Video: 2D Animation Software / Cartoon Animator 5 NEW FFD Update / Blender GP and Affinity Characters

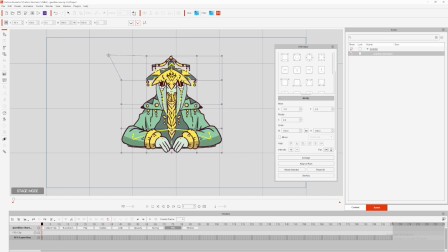4:05 If you prefer to manipulate the mesh yourself, you can move individual points or select multiple by clicking and dragging. To add more points, hold Ctrl on your keyboard and select the ones you want. Adjusting the mesh will automatically create keyframes where the playhead is on the timeline.
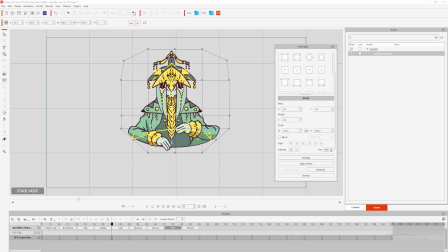4:23 But if you want to add them in manually to hold a position or mark it out for something later, you can click Set Key from the panel and it will create a keyframe for you.
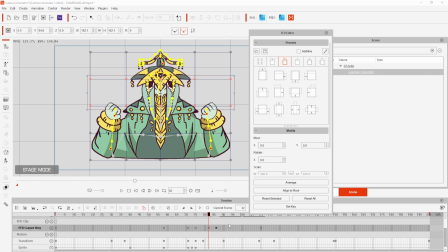4:34 For this animation, I used a mix of presets on a lower intensity and moving the points by hand. I wanted the arms to move outward and the design to stretch up to create anticipation, before the design would compress or squash down when I switched the hand position to a fist.
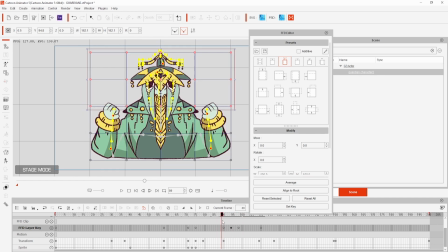4:53 This definitely gave the arm and hand movement more of an impact and would be the point where I introduced the magic elements to the animation.
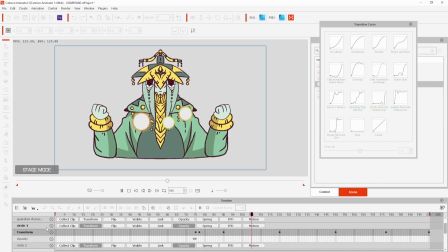5:01 These glowing balls of light were super simple and made using the circle tool in Affinity Designer.
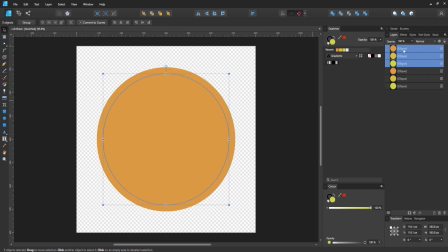5:08 I chose 3 colours that would fit with my current palette and then created duplicates that I changed to white.
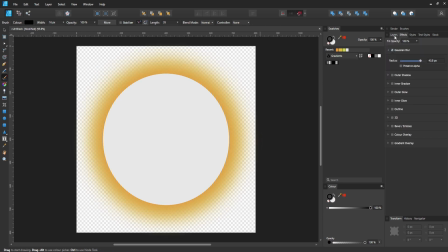5:15 I then used the Gaussian blur effect on the colour layers and white copies to soften the edges. I then merged them and exported each circle as transparent
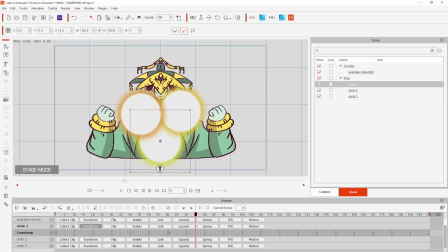5:27 PNGs before bringing them into Cartoon Animator 5 as props. From there, I keyed the opacity to fade in, staggering the timing of each so they wouldn't all appear at once.
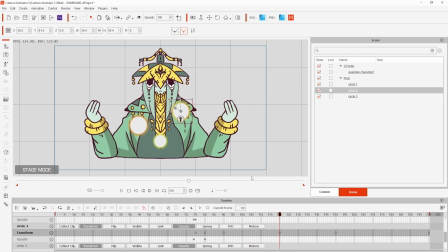5:39 I used the hand animation to help direct their movement, moving each individually and playing the animation through many times until I got the look I wanted.
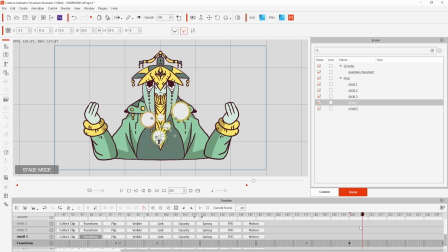5:49 I didn't really feel that 3 was enough, so I duplicated circles 1 and 2 to create smaller variations that would move alongside them.
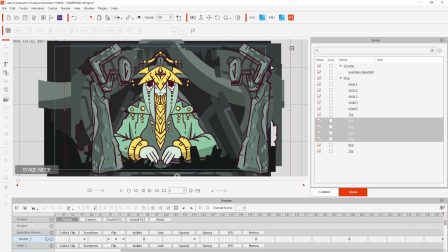5:58 With the animation complete, all that was left to do was bring in the background layers and position them in the 3D view,
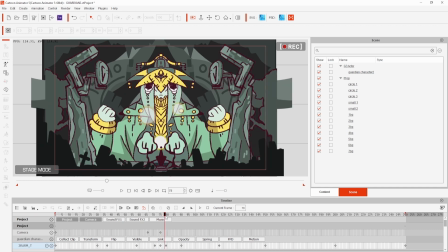6:05 before finishing it off with a camera move and adding a transition curve to smooth it out.
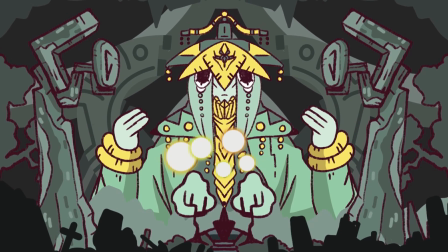6:12 If you want to be a bit more consistent when adjusting the mesh on your characters and props, you can mirror the points from one side to another,
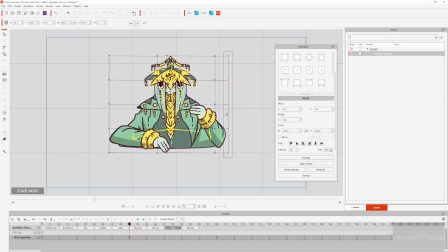6:21 or use the average option, which will help you achieve a more even spacing.
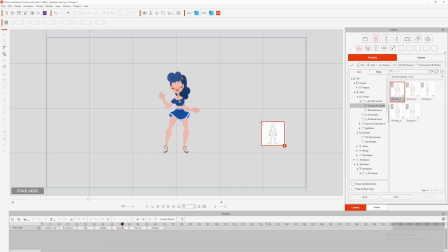6:25 There are animations which already have the freeform deformation applied, or presets which you can access in the Content Manager.
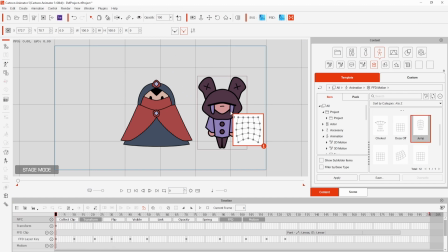6:34 Simply drag and drop these onto your characters or props.
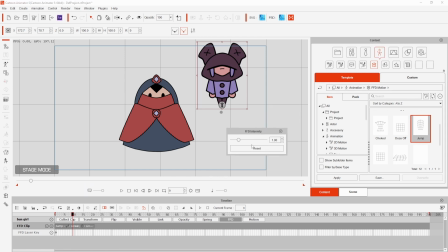6:38 In the FFD tab in the timeline, you can right-click on these clips and reduce or increase the intensity till you're happy with them.
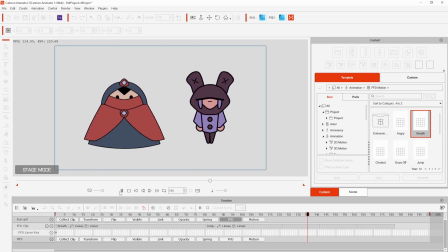6:46 I hope you found this video helpful.
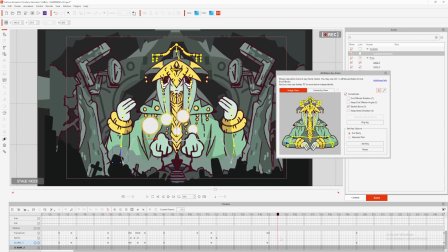6:48 If you want to try this out for yourself, click the link in the description and check out this video to find out more about the new features in Cartoon Animator 5.
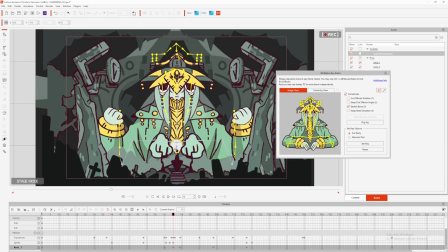6:56 Thanks again to Reallusion for sponsoring this video, and I'll be back with another one real soon.
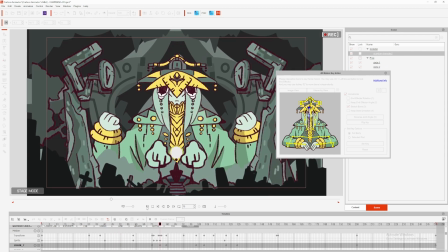7:01 Bye!